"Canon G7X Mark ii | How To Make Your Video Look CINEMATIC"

What's going on guys, Brian here and today we're going to do a part 2 on how to shoot cinematic videos with the Canon G7X Mark II. If you like this type of content, please make sure to like and subscribe down below.
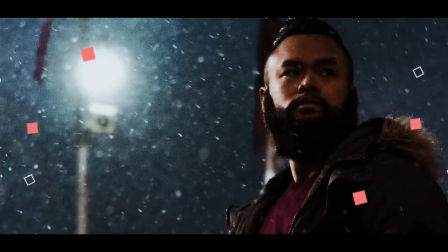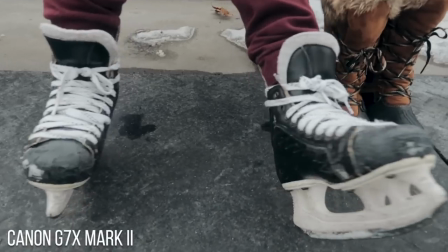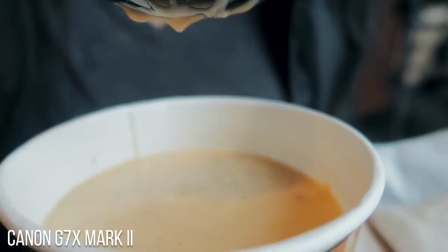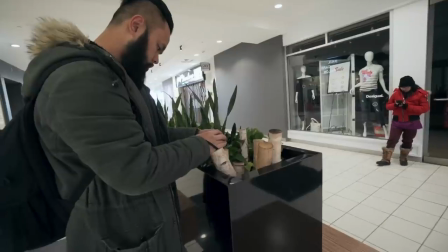0:29 Let's get your settings right first before you go out in the field. The one thing I suggest is to change your frame rate to 60 frames per second.
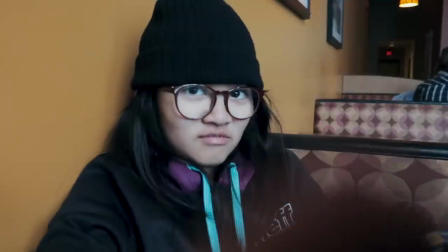0:37 This way you'll have the flexibility to use slow motion later on when you're editing. You can do this by clicking on the menu, go to page 8,
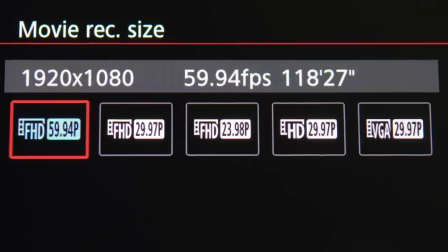0:45 and change the movie record size to 1920 x 1080 in 59.94 frames per second.
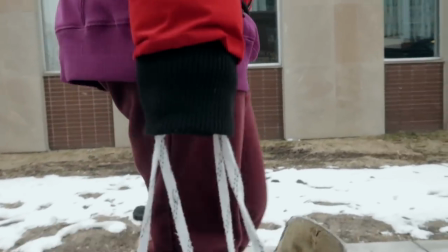0:52 Next thing you'll want to do is shoot your video in a flat profile so that you'll be able to control the look of your films in post.
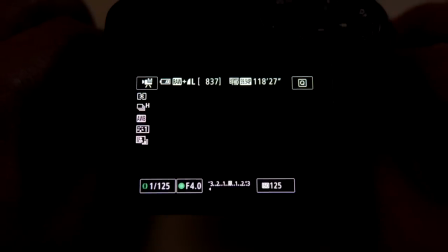1:00 For beginners, I suggest just changing your picture profile to neutral. You can do this by clicking on menu,
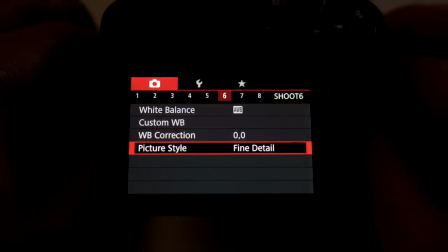1:06 then head to page 6 and select picture style. then highlight neutral and press the set button to select. For the more advanced users click on picture style again but this time select one of
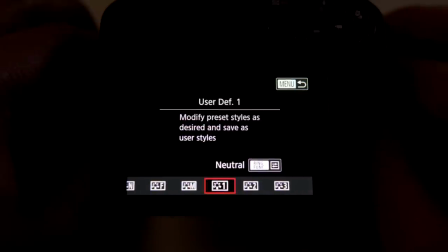1:20 the user defined options by highlighting it and then clicking on the ring function button on the camera.
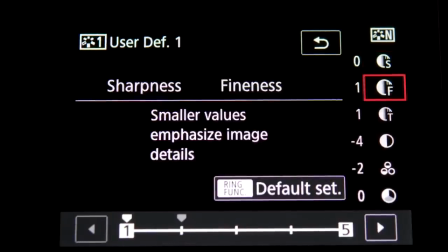1:26 Here are the numbers that I set for each individual category.
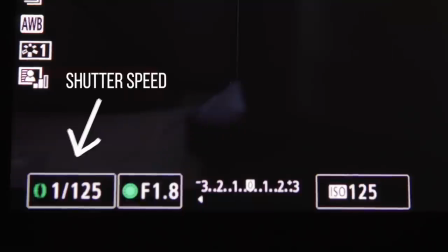1:31 One other thing you'll want to set are your shutter speed, aperture and ISO.
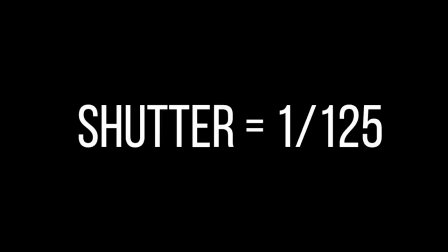1:36 The Shutter speed should always be at 125 since you always need to double your frame raise per second.
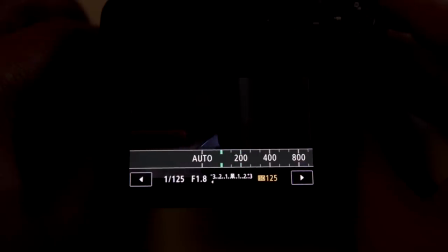1:42 The aperture and ISO is something you'll have to adjust based on where you're shooting. Also don't forget to turn on the built-in ND filter when shooting outside.
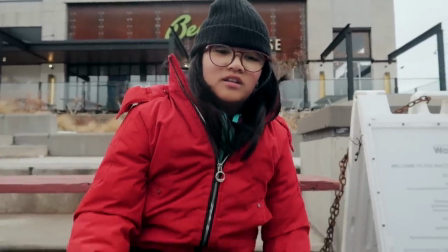1:51 This way you'll be able to shoot at a faster aperture and get that silky smooth depth of field in your videos. Now that we got all that technical stuff out of the way, let me show you different ways to shoot with this camera to make your footage look cinematic.
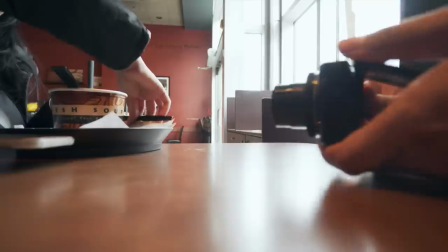2:05 There are different ways to make sure that your film looks cinematic. I also believe this will help you capture what you need for your videos.
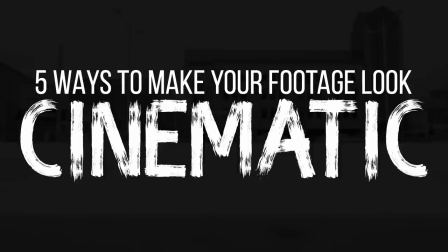2:13 Here are 5 ways to make your footage look cinematic with the Canon G7X Mark II.
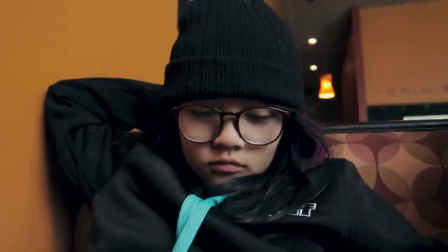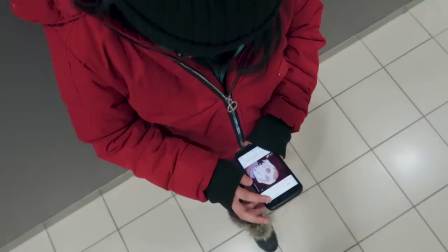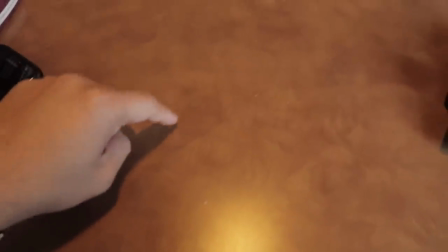2:31 Number 1. Stabilize your shots. Use tables, walls, and whatever it is you have in your surrounding to help you stabilize your shots.
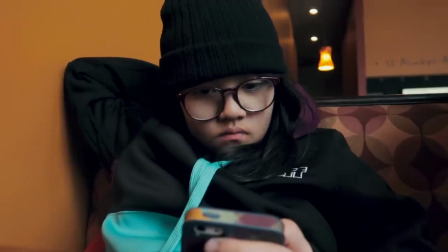2:39 I know it might look a little awkward but trust me, once you see your footage afterwards, you'll be glad you did it.
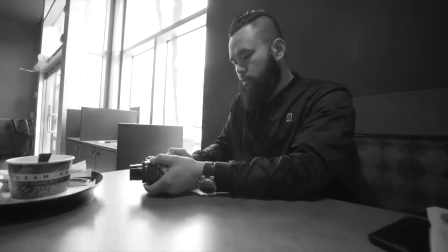2:46 You can do a sliding motion towards or away from your subject on a table to get an extra smooth shot.
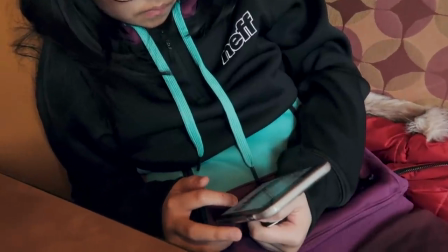2:52 You can even tilt the camera down slowly as you get closer to the subject to add another touch of cinematic to your footage.
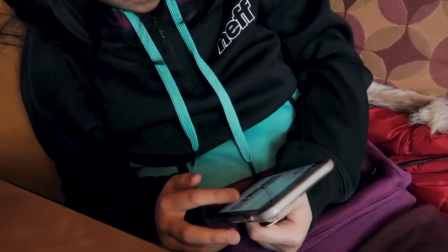2:58 Throw in some slow motion when editing in post and your footage will look golden. Here's one of me using a wall to stabilize my shot.
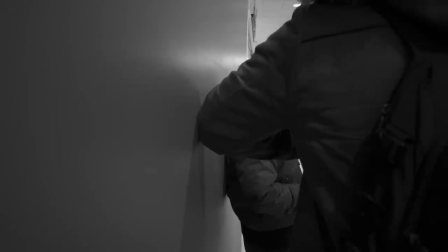3:07 I placed my elbow on the wall and slowly move towards my subject.
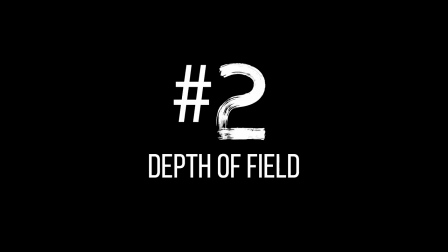3:11 This is another great way to keep your footage stable number two depth of field this camera will let you shoot at f 1.8
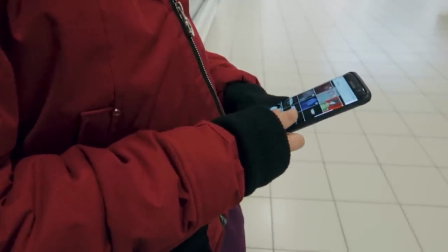3:20 and like i mentioned earlier this will get you that awesome depth of field look
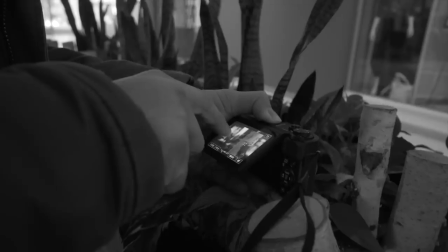3:24 take advantage of this awesome feature and do cool things like focusing on one subject
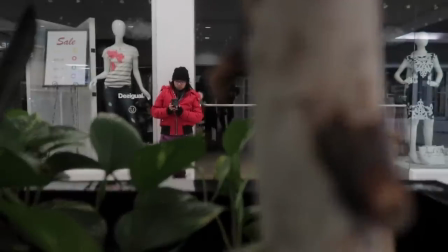3:29 then tapping on another subject in frame to change the focus number three slow tilting shots i use
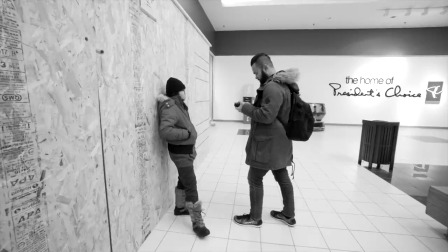3:38 this one a lot since you can basically do this wherever you are just make sure you're not moving your feet at all just have them planted and tilt your body forward and back hold the camera
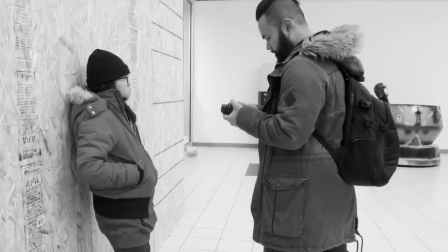3:47 out firmly and make sure your arms are stiff as well you will get nice subtle moving shots
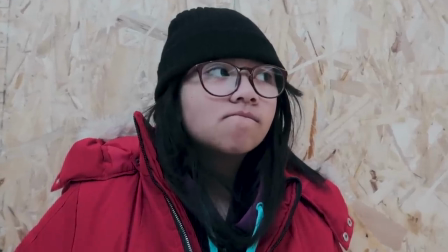3:52 which should look nice when slowed down in post number four creative shots
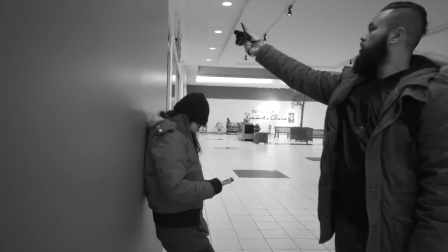3:56 get creative with your angles shoot high up and slowly bring it
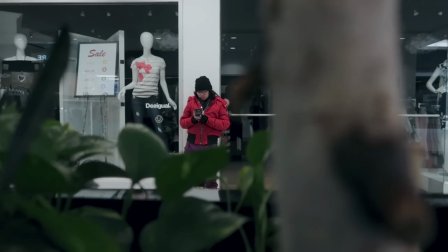4:01 down get close-ups and wide-angle shots rotate your camera around
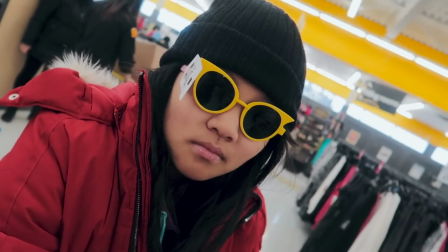4:06 to add that music video look to your film.